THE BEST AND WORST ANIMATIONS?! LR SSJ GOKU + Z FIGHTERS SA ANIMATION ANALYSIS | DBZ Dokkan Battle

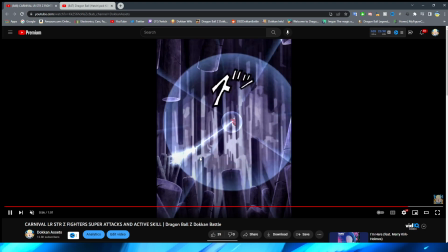Firing off into the enemy. And this shot, too. Oh, man, it's so good, dude.
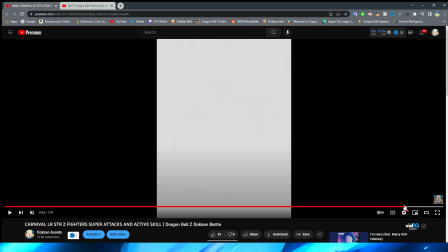I'm always so impressed, even more so with stuff like this,
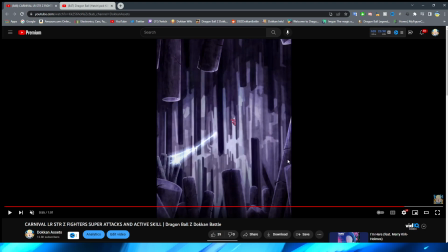because this looks like something that you could only do in the anime, and to think that this is just PNGs is so crazy to me. The lighting effects look good on this, the way that it lights the cave, the background, the way that it moves just looks so good, right? And then obviously crashing into the enemy, this little lighting effect looks really, really nice.
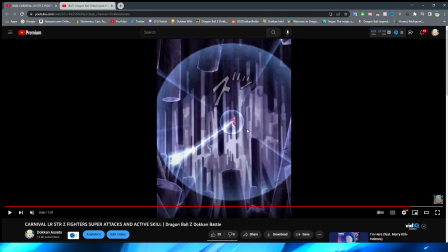The explosion impact frame, also really cool.
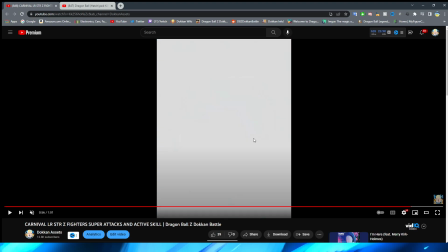Then it transitions with a quick impact frame, which is a nice way to transition right into the enemy flying away.
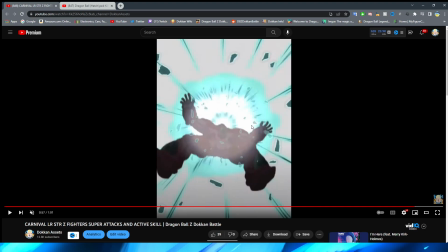You have this little section where it's sort of like the key is flowing. Like this is almost like if you're inside of the blast, right?
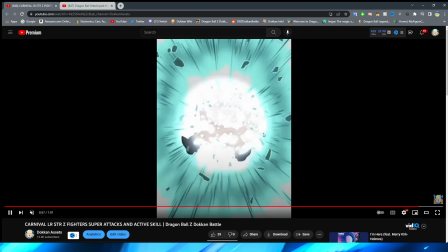As the enemy is getting blown back, enveloped in it.
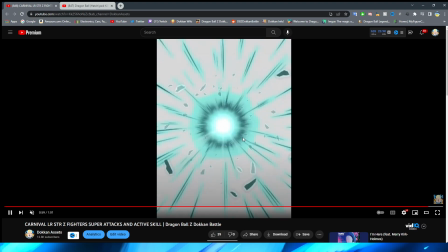And of course, with the ending, we have a little bit more of it and it fades to white.
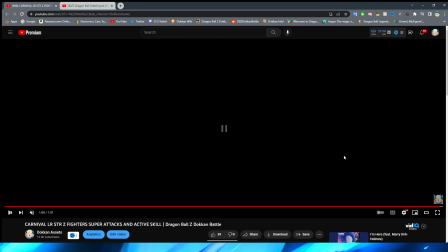Very, very nice. This active skill is so good, dude.
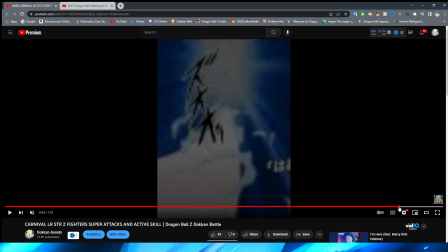It's so nice. And even though this section here too, because obviously we didn't comment on, where are we?
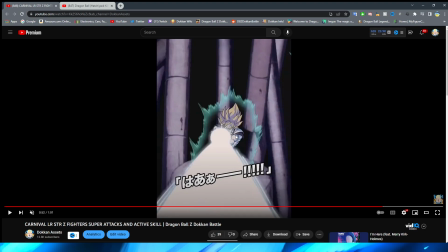Here, right? Too much. Even though this is literally just the PNG of Goku sitting here, right?
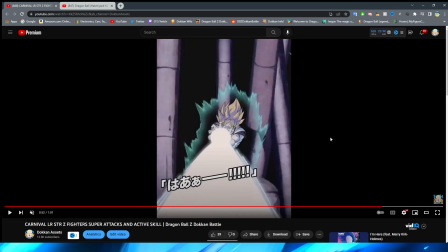This is a bit of a weird cut, I will say, where it's just the ball and then the Kamehameha, but I mean, I guess it is quick, so it kind of works, right?
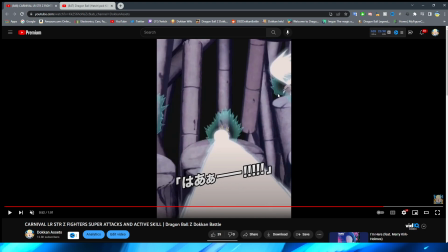You do have the Z Fighters basically just as PNG standing there, right?
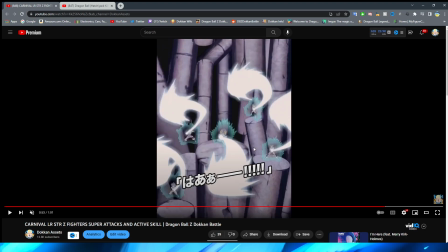As their attacks sort of fly forward, but they're so far away that I don't really think you need a lot of minimal movement on this.
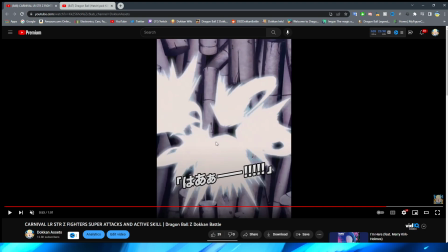And all of these key blasts look so good, especially the way that they all come together into one.
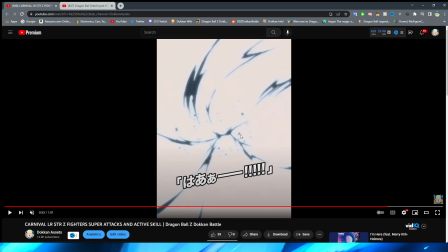Like this literally looks like it's crashing into one and then sort of like swirling and morphing, I guess would be the best way to put it, into one blast, right? Which is just so cool, right? And the transition here is fantastic.
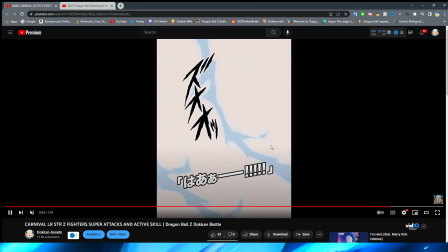Going from this thing where you're facing the Z Fighters to this merging, and then you sort of wrap around to the Key Blast to then have it fly up to the sky.
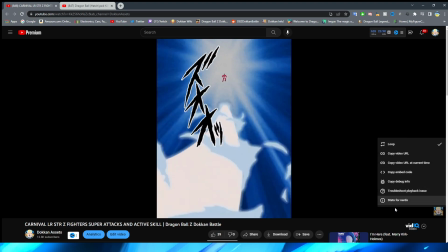So good, dude. Oh my gosh. They nailed it with this active skill.
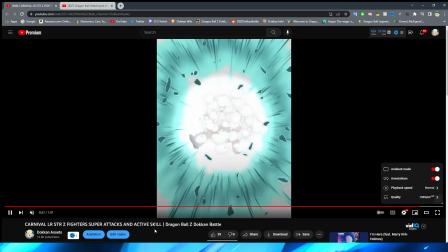So, that is everything that we have for this unit.
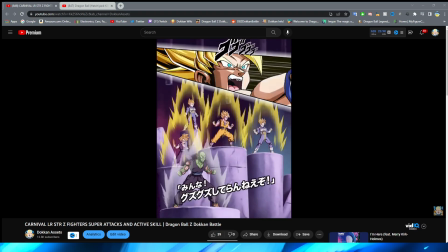I know this video still wasn't short because it was still 40 minutes long,
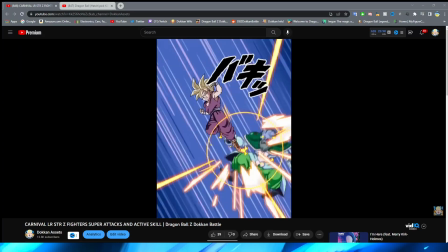but these animations were quite interesting to take a look at, absolutely.
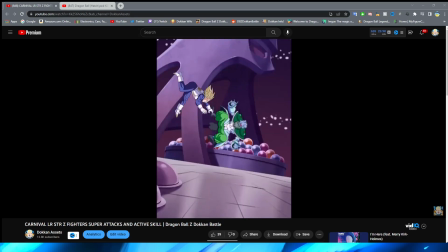By the way, I will leave a link to that video that I was looking at the original animation for this in the description, of course.
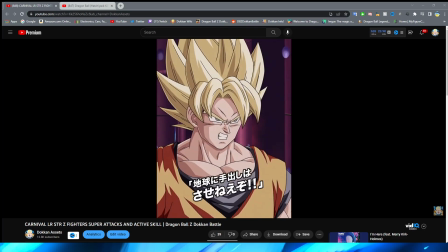But it's just so interesting to me that the animations for the 12 key and the 18 key are just so lackluster.
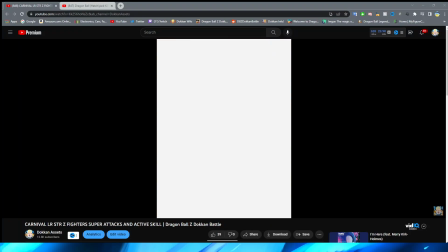Like, it's weird. Genuinely, I think that these essays may be some of the worst of the year,
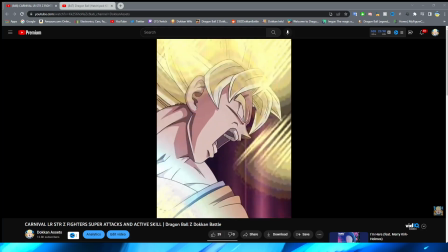but the active skill may be up there with the best of the year,
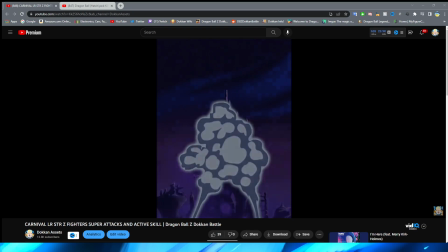which is just so weird that that is a part of the same unit,
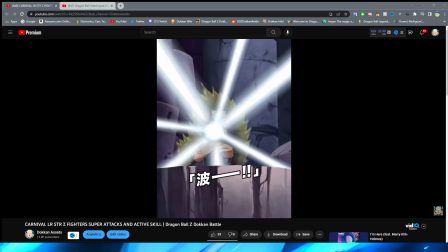right? And again, some of it is definitely due to Hachiak's janky animation in the first place.
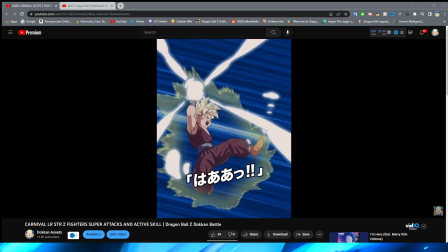But you can see, especially with the active skill, they absolutely nailed it with what they worked with.
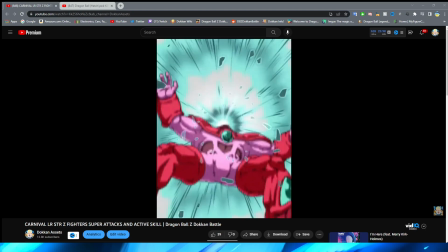And I still think that this is a fairly good representation of this scene overall.
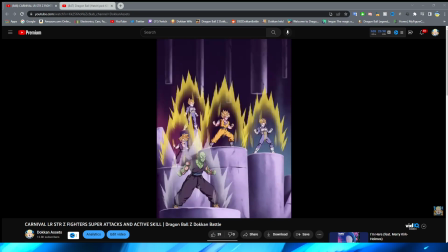I still think that it is a pretty cool LR. It is just very interesting to me that not only is this a 2022,
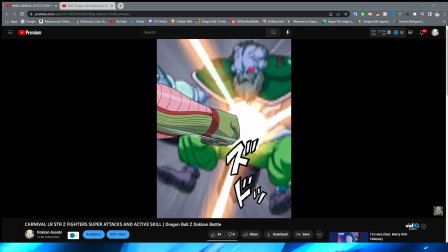almost 2023 LR, and they only have super attacks and an active skill, which I don't mind.
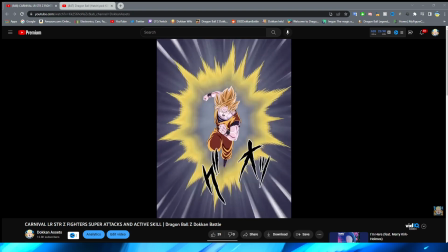I definitely don't mind simplistic LRs like this, right? And again, this is the Christmas LR, which is kind of funny.
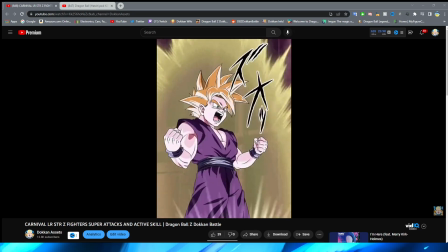The TFS did the Christmas version of Eradicate the Saints, and it's the Christmas LR. I'm sure that's just coincidence, but it is quite funny.
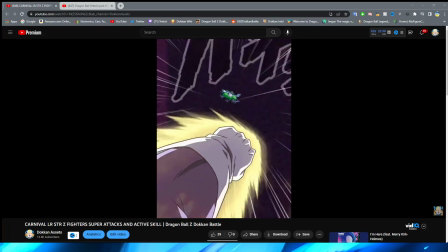But the fact that this is supposed to be a Carnival LR that is on the same level
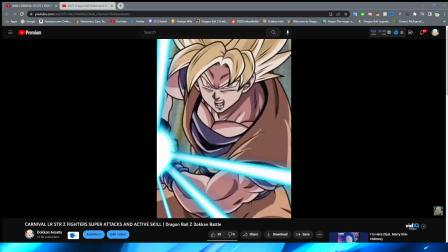as the LRs that we got for Worldwide,
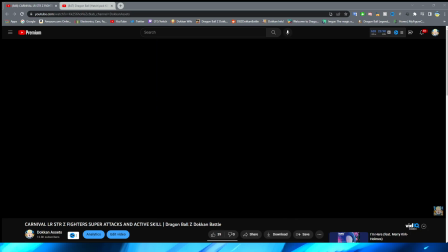like, it's a bit of a weird comparison because I don't know if that's exactly fair to say considering those were worldwide units.